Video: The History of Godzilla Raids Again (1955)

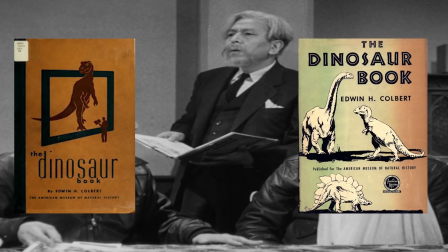8:23 The book was published in 1945 and republished in 1951, but in this film, it's what the authorities go to to figure out what Anguirus is.
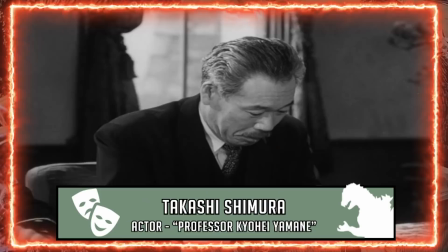8:31 This scene also features the returning Dr. Yamane, played by the legendary Takashi Shimura.
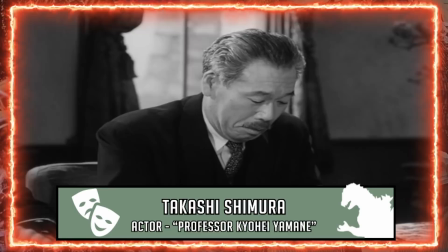8:36 Unfortunately, Shimura isn't given much to do here, and he seems rather uninterested at the prospect of another Godzilla, rather than terrified.
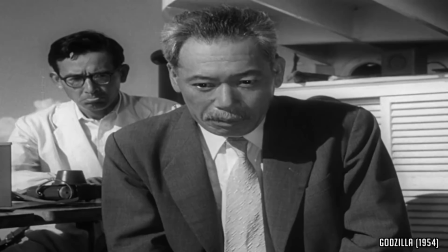8:43 Though, maybe it is in character for him to be despondent about the whole thing,
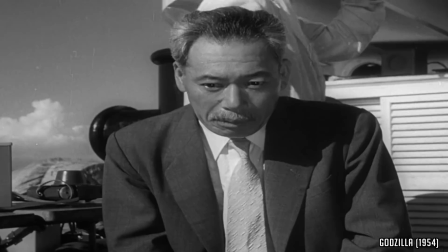8:47 as he did predict in the original film more Godzillas would appear if atomic weapon testing didn't stop.
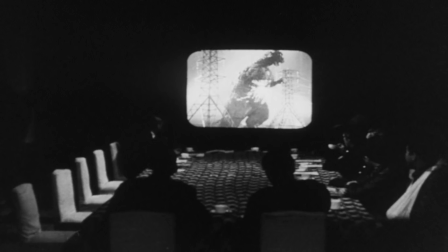8:52 But in general, this scene drags on far too long, and even features a re-showing of the 1954 attack with no sound to accompany it.
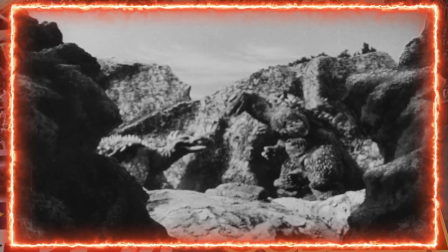9:00 Yamane's prognosis is a dire one. Now that Serizawa and his oxygen destroyer are gone, there is no way to stop Godzilla, let alone another monster.
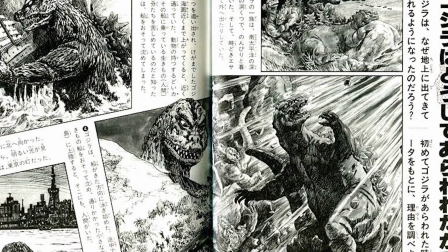9:09 An interesting trait is added to Godzilla in this part, however.
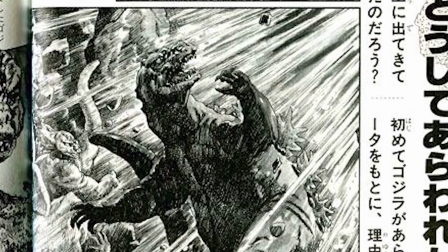9:12 Yamane mentions that he believes the monster is drawn to light, possibly reminding the creature of the H-bomb that awakened and irradiated him.
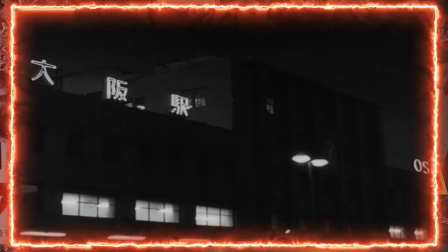9:19 Taking this information, the Japanese self-defense forces devise a plan. When Godzilla pops up in Osaka Bay, the city immediately issues a blackout.
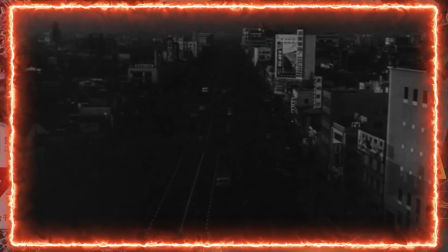9:27 Chillingly, this is the same tactic used by the Japanese during World War II to protect their cities from allied bombers.
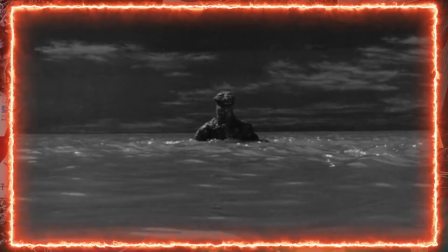9:33 In the movie, fighter planes use flares to lure Godzilla out to sea. I can't put my finger on it, but I really like this shot.
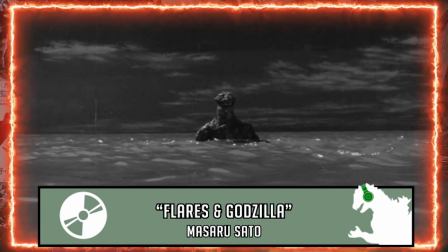9:40 It looks kind of... off. And the music matches the disturbing mood.
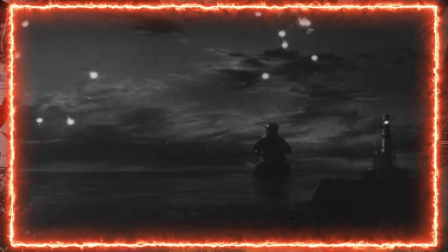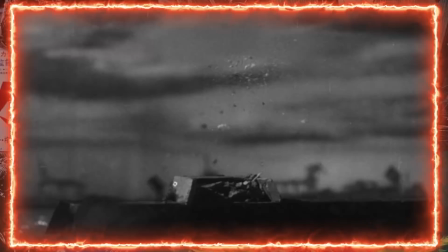9:50 This flare idea seemingly works, with Godzilla changing trajectory and knocking down a lighthouse with the flick of its tail.
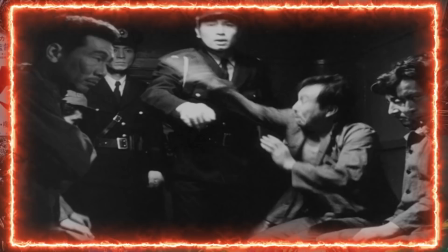9:57 Perhaps a reference to the infamous Rytosaurus scene. Then the movie provides us with a prison break scene of sorts.
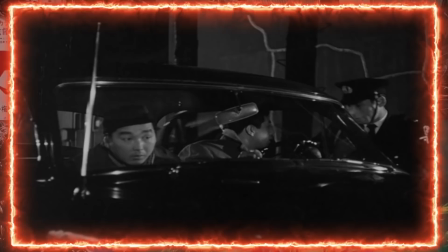10:03 Our main protagonist just happens to be in the area where this is taking place, one of many coincidences in this film.
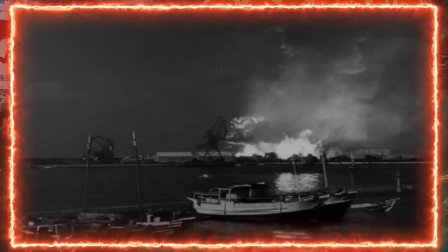10:09 The chase scene leads to an explosion and a large fire. This, of course, couldn't have happened at a worse time as Godzilla takes notice.
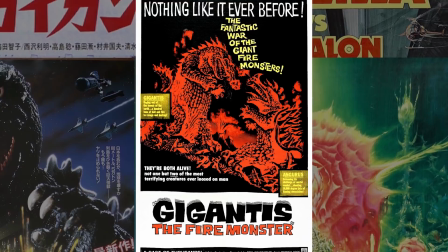10:21 Something about that part always freaked me out. It's even creepier in the English version because they show a shot of the puppet and they use stock music instead.
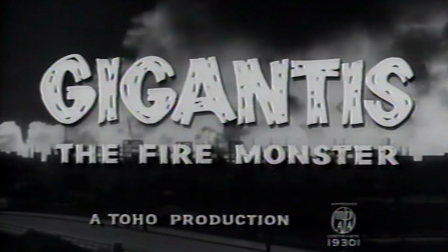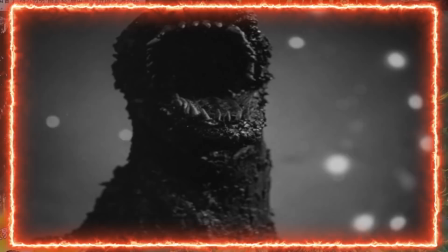10:35 Later, I'll talk about why Godzilla has Anguirus's roar in that version.
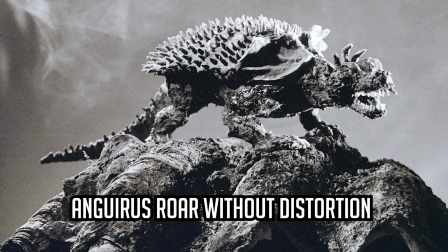10:39 The roar stays the same for Godzilla in this movie, the Japanese one anyway. with Anguirus's roar created using a saxophone.
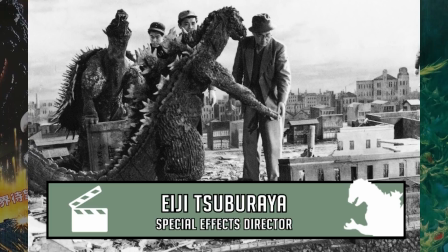10:50 Soon after Godzilla makes landfall in Osaka, Anguirus shows up as well, and this is where the special effects master Eiji Tsuburaya takes over.
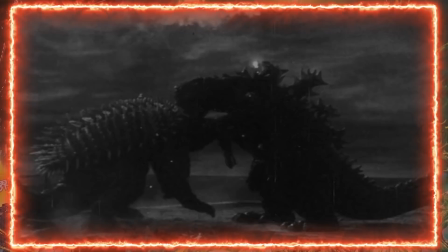10:58 The monsters battle each other with the military firing everything they have at both of them.
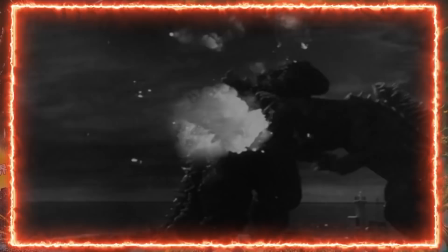11:03 It makes for some pretty badass scenery.
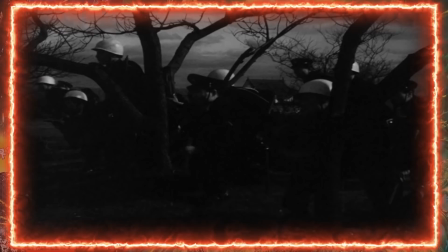11:06 Screenwriter Murata originally wanted to show a lot more chaos and looting while the monsters fought, but the budget limits caused this idea to be tossed.
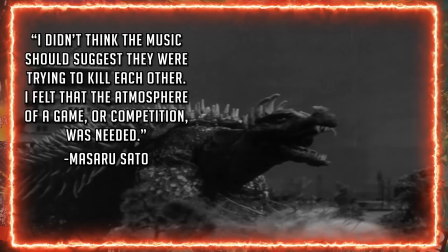11:14 Sato's choice for music during the battle was interesting. I didn't think the music should suggest they were trying to kill each other.
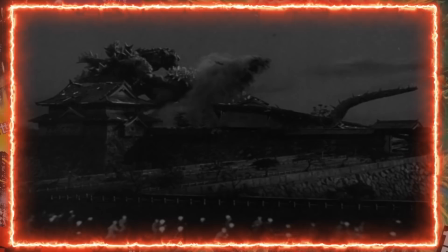11:21 I felt that the atmosphere of a game or competition was needed.
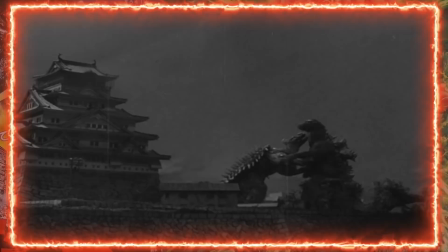11:25 Disturbing is a word I've already used, but it's really the only word I have for the shots where the two monsters seem to be fighting at ridiculously high speeds.
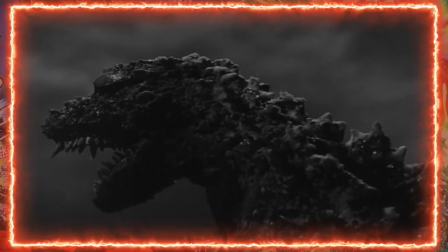11:34 And it's weird because this is supposed to be the lighter film of the first two, but whether intentional or not, I get more unsettled watching this movie than the original.
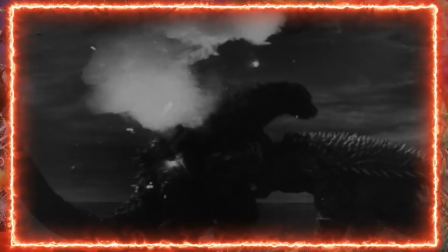11:43 There are the usual low-angled,
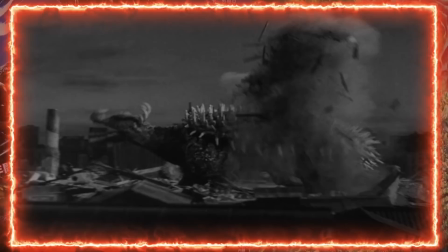11:44 slow, heavy shots filmed around 72 frames per second to give off the illusion of great size, but these high-speed shots were essentially an accident.
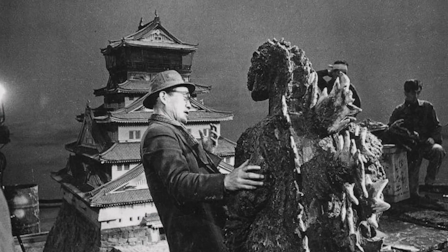11:54 The crew would use multiple cameras for their shoot, but one of them was not set to 72 frames per second. Tsuburaya wasn't pleased, but after seeing the fight footage at this speed, he said, the movement's not bad, maybe we can use it.
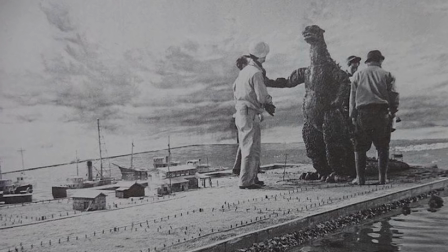12:07 As for whose fault it was, well, there are mixed stories about that.
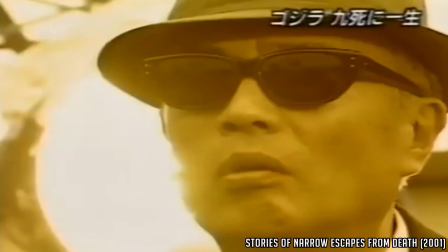12:11 Either way, this would lead to Tsuburaya having one camera always set to that speed when filming future movies.
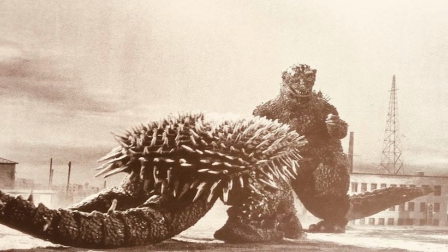12:17 Though I'm not sure if he ever used footage like this again.
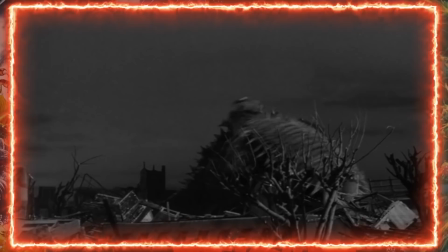12:20 They tried not to show too many shots of Anguirus's hind legs, as Tezuka was sometimes moving around on his knees, and apparently the bottom of his feet were exposed.